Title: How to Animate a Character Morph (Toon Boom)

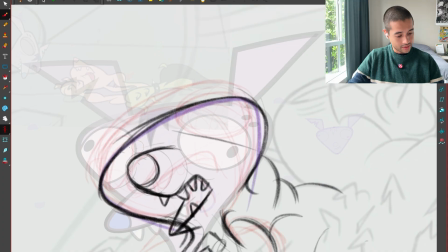Now the eyes of this dude works in these angles. So that's something that I'm going to copy here.
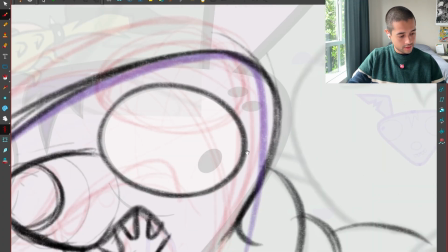And literally copy. Piercings.
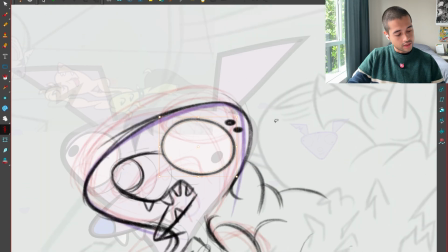But because this dude is looking up, well, the head is tilted up.
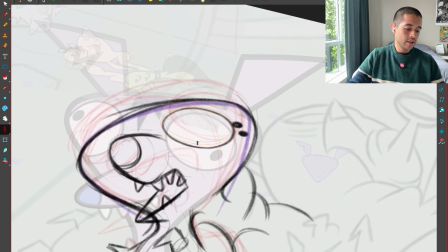I'm going to
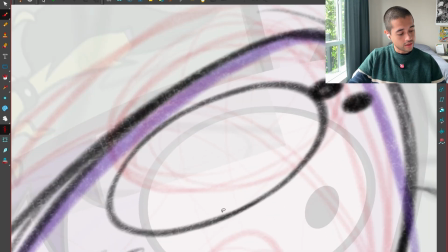squash these eyes, but still add some more volume here at the top, so I can make this volume of the eyes feel volumetric, like in 3D here.
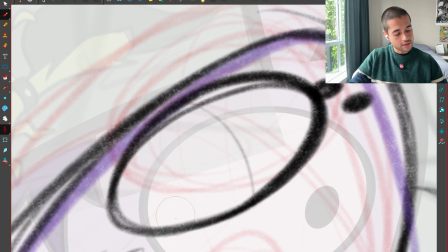See? And on top of this, I'm going to start out with these eyelids, something like this. Boom.
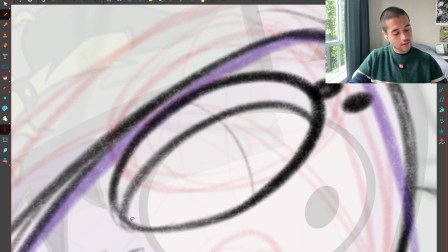There you go.
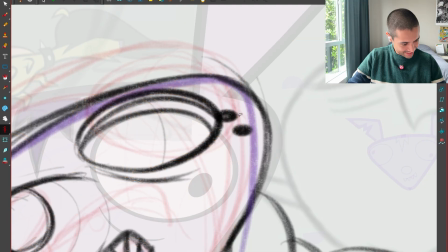Yes, it's working, dude. Let's get out of here, rough pass.
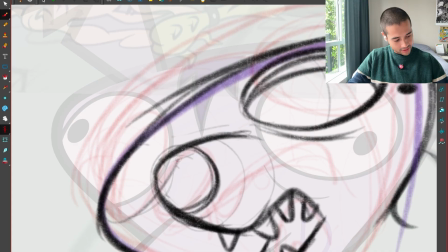Okay, I'll take care of those piercings later. Let me draw here through. Boom. Boom.
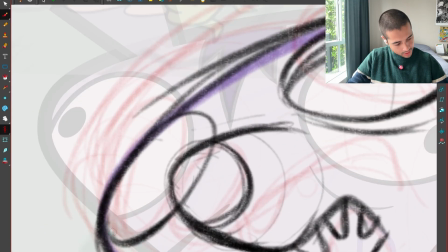Yeah, maybe more around, so this actually looks very 3D.
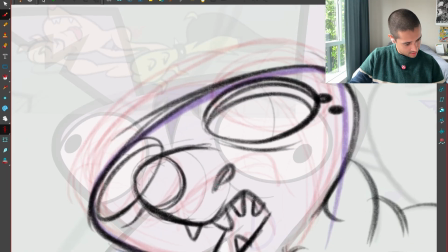There you go. Nah.
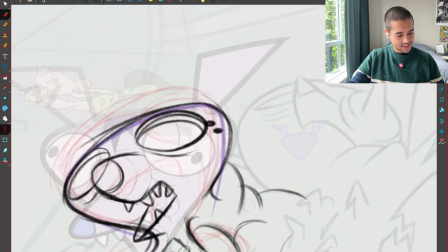There you go. I was like, what if maybe I can add some mucus?
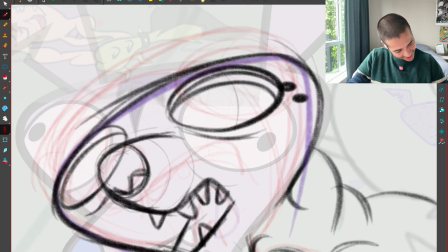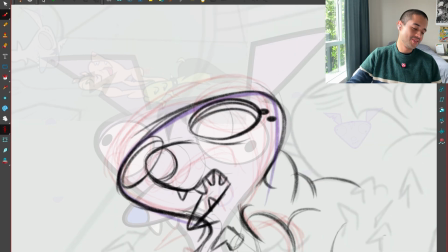No, too much, more animation. No, get out of here.
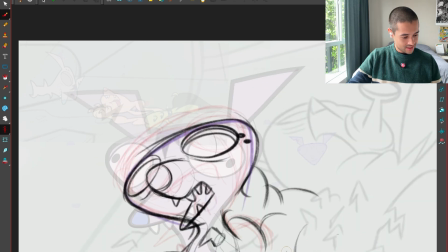Maybe this ear can go like this.
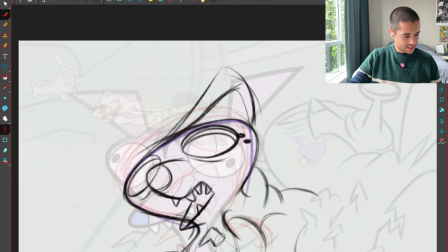And this is something that all the questions that I that I try to respond here in these drawings are mostly from one of
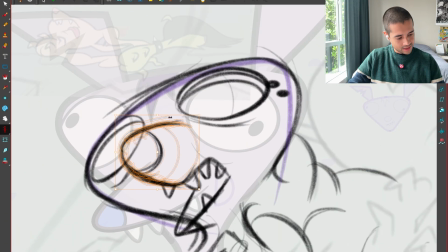my friends from the community, Harshit. He asked me, how you think about secondary action when animating?
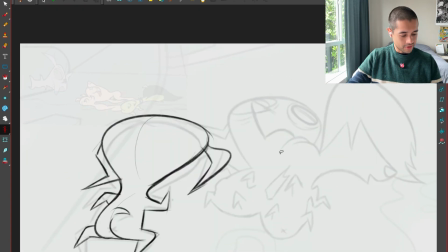I don't think about secondary action. I just draw frames that feels in movement, and those frames
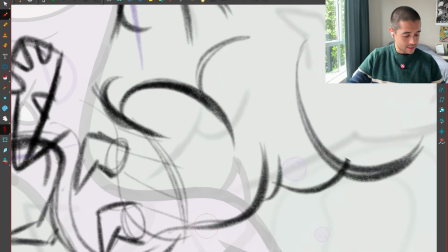already have all the sense of secondary action that I need. It's like I am not thinking about the secondary action that is going to happen here in these arms.
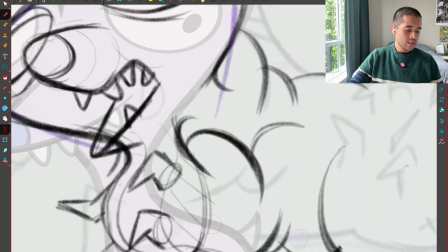I'm just posting those in a way that it already feels like it have movement.
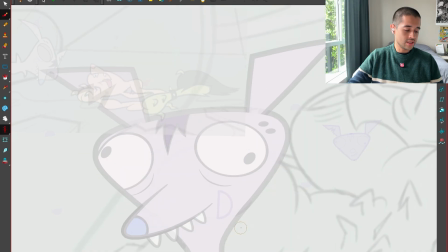I'm not feeling about the secondary action of this. I'm just posing this in a way that feels like movement. Or like this ear, for example.
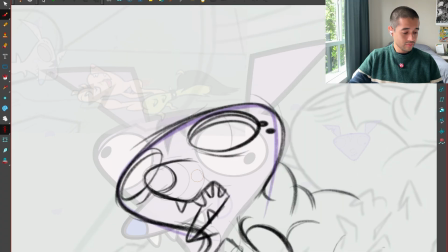That will be also another thing. But maybe I can just do something like this. I wonder where can I put that thing so it looks good with the design.
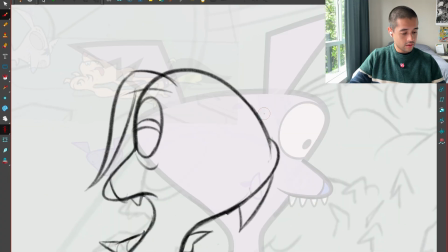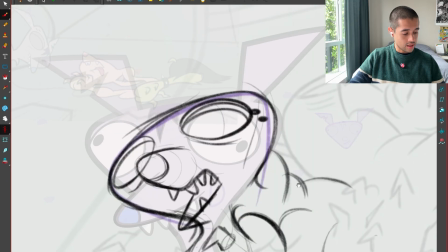Maybe like this. Yes, I think over here will be the best place to hide those things.
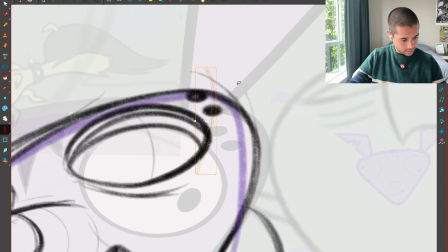Let me move that there.
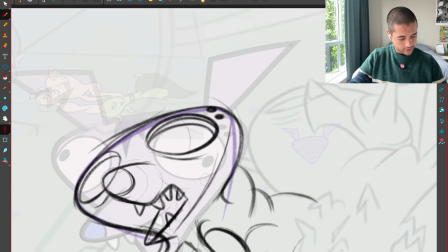So I can simplify all of this in a C-curve like this. No. Yeah, there you go, something like this.
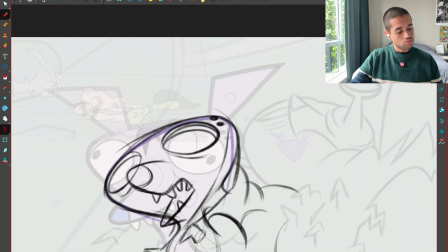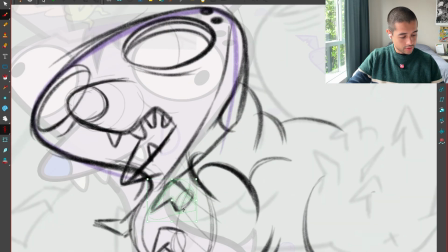Okay, that will change some stuff around. I'll have to move some stuff here.
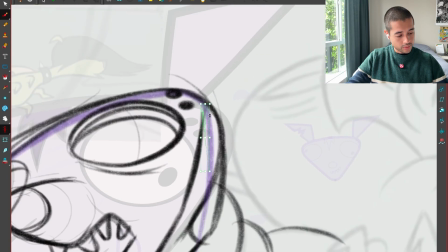There you go, this part will be open more, like that.
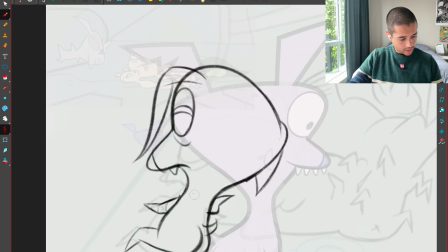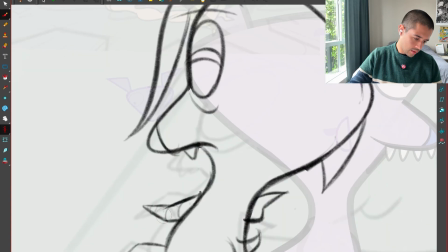And then this other ear could be something like this.
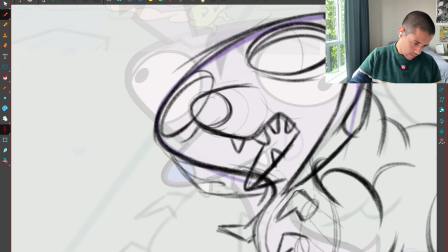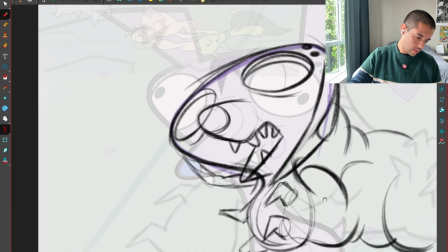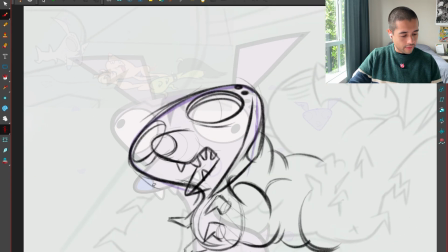I like it.
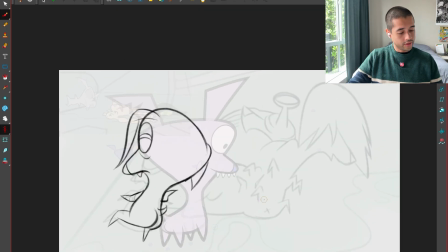There you go. I'll think about that other ear later.
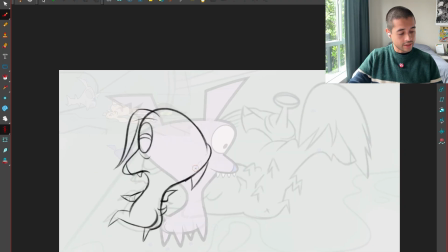Now that I'm feeling this part is sliding too much here, but it will make sense. I'll make that make sense eventually. It's like I'll make this posing make sense eventually.
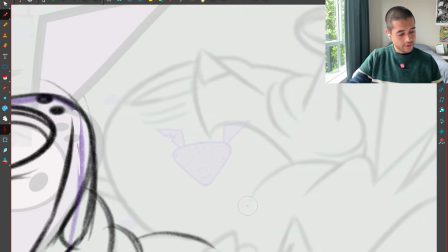Cool. So we have here. Now this dude
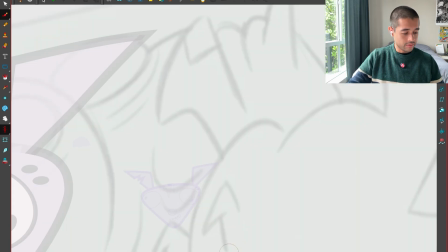is quite on model, and because here everyone is morphing already.
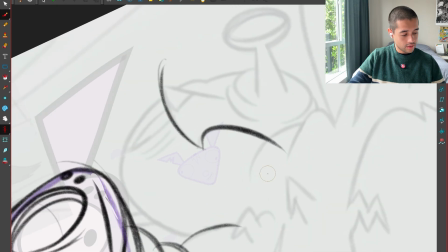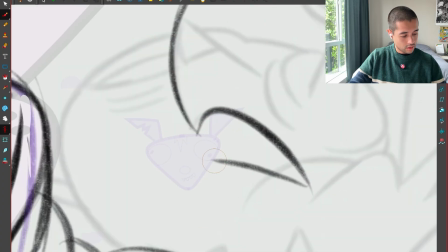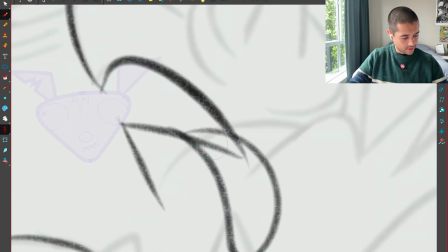There you go, boom, the tongue.
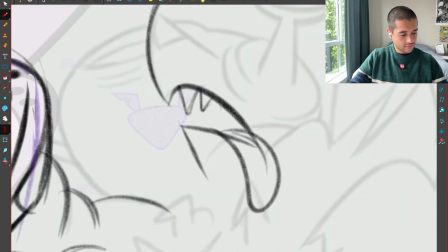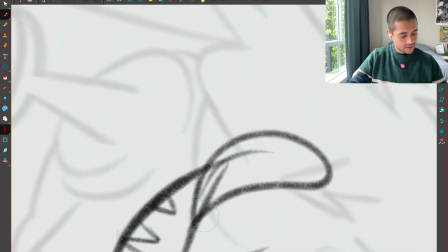There you go. Boom. I can create more volume here and then go one line here.
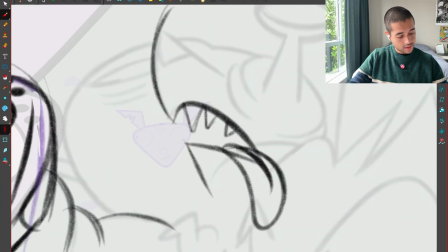Maybe I can be like this and start making feel like fat, like this dude is turning fat.
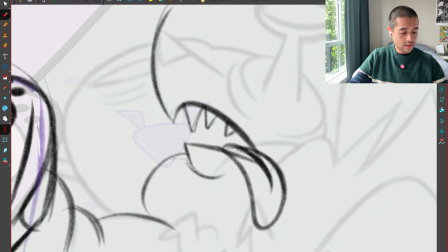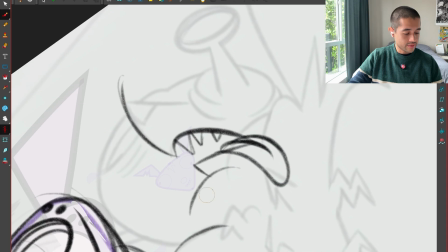Yeah, something like this.
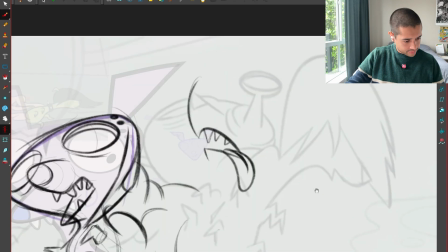Now, wait.
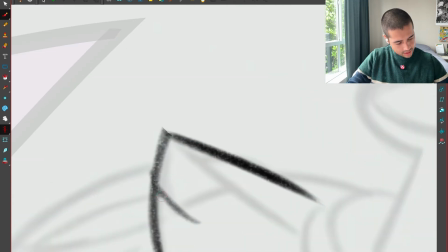This goes like this. This goes like this.
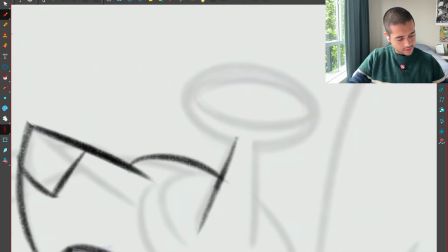This eye is going to start going up like that.
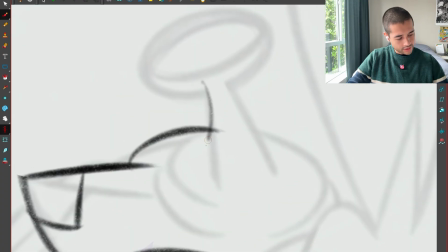But instead of making that feel detached, I'm going to make this feel even more gross. Like this.
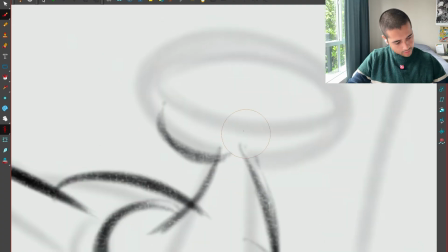There you go, now it feels more gross. More lines to animate, but it feels gross now.
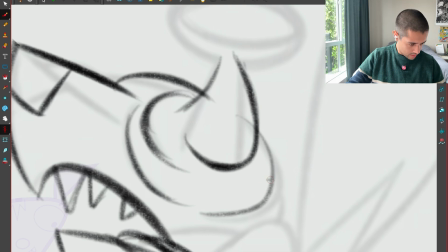There you go, and from here to here I can squash these here. Boom.
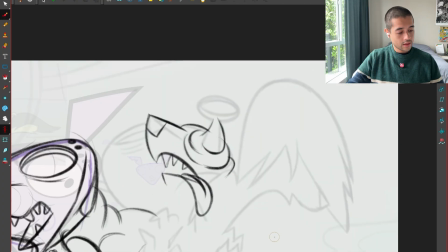Boom. Awesome. See all of these rhythms?
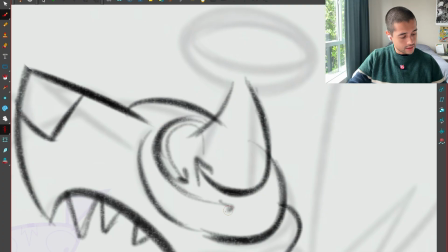This comes like this, then this rhythm comes like this, and this rhythm comes like this, and then this rhythm comes like this.
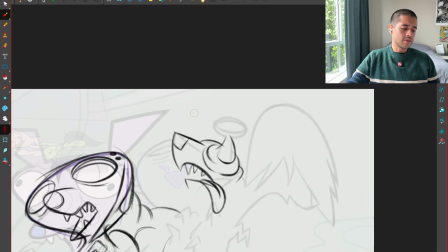I am, boom, opening all of these spaces around to make the eye go around this character.
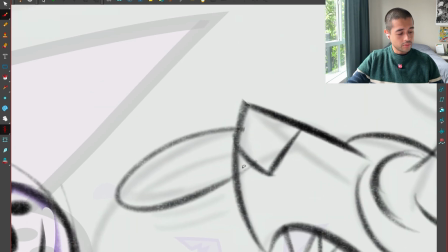Boom, boom.
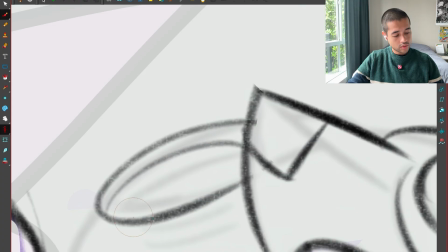There you go.
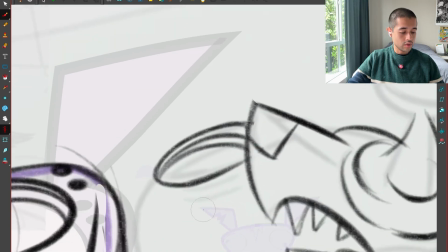Awesome.
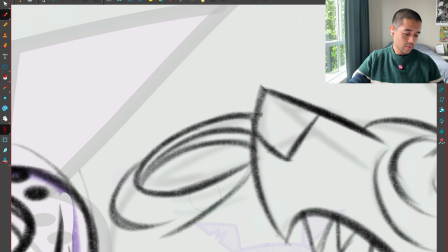Boom. See, I'm opening all of those stuff.
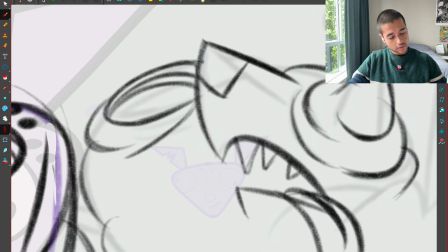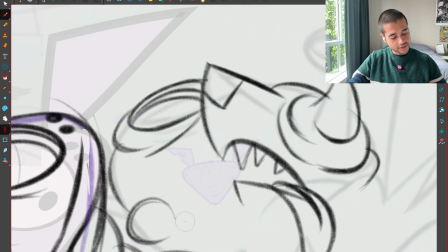I can even start adding some bubbles here just to make everything even more gross.
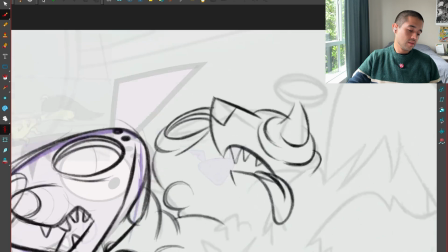There you go.
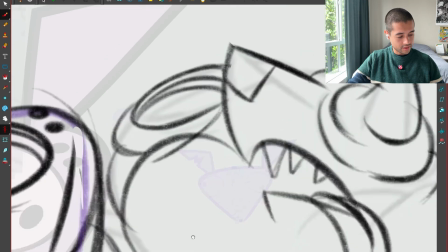Maybe. Yeah, this, like inflating this part here. Like inflating this part there.
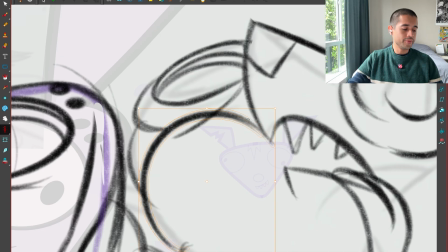Boom.
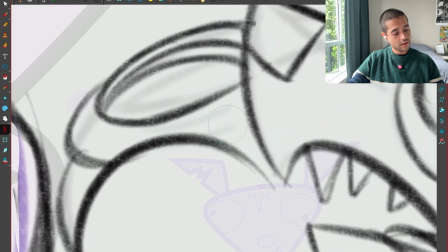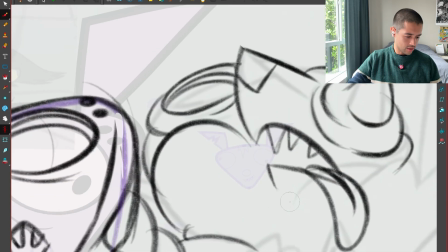Awesome. Concha su madre. There you go.
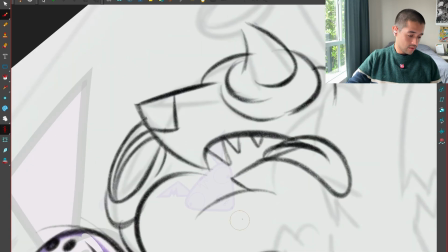There you go. Yes, yes.
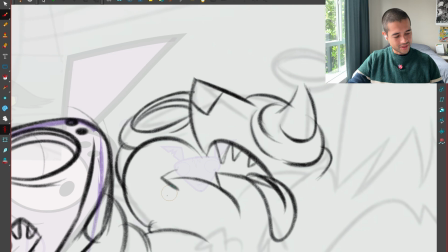Look at this part inflating. Fwah, fwah.
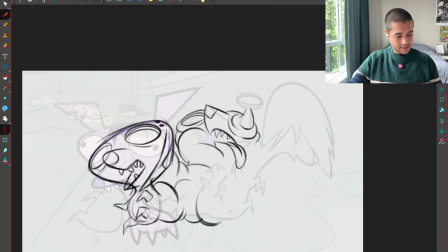Let's.
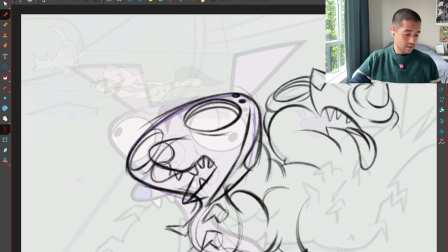Should this delay a bit like that? Nah, I like the three-dimensionality of that thing.
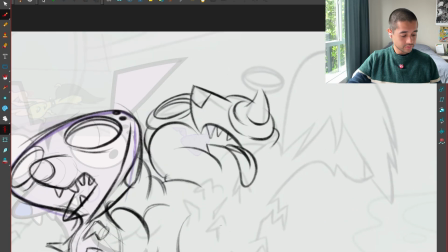So I'm deciding my key poses here. Pam, pam, pam. And these buds are connecting between each other.
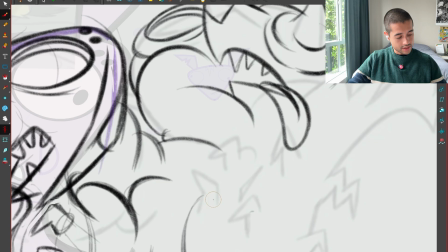These buds are inflating.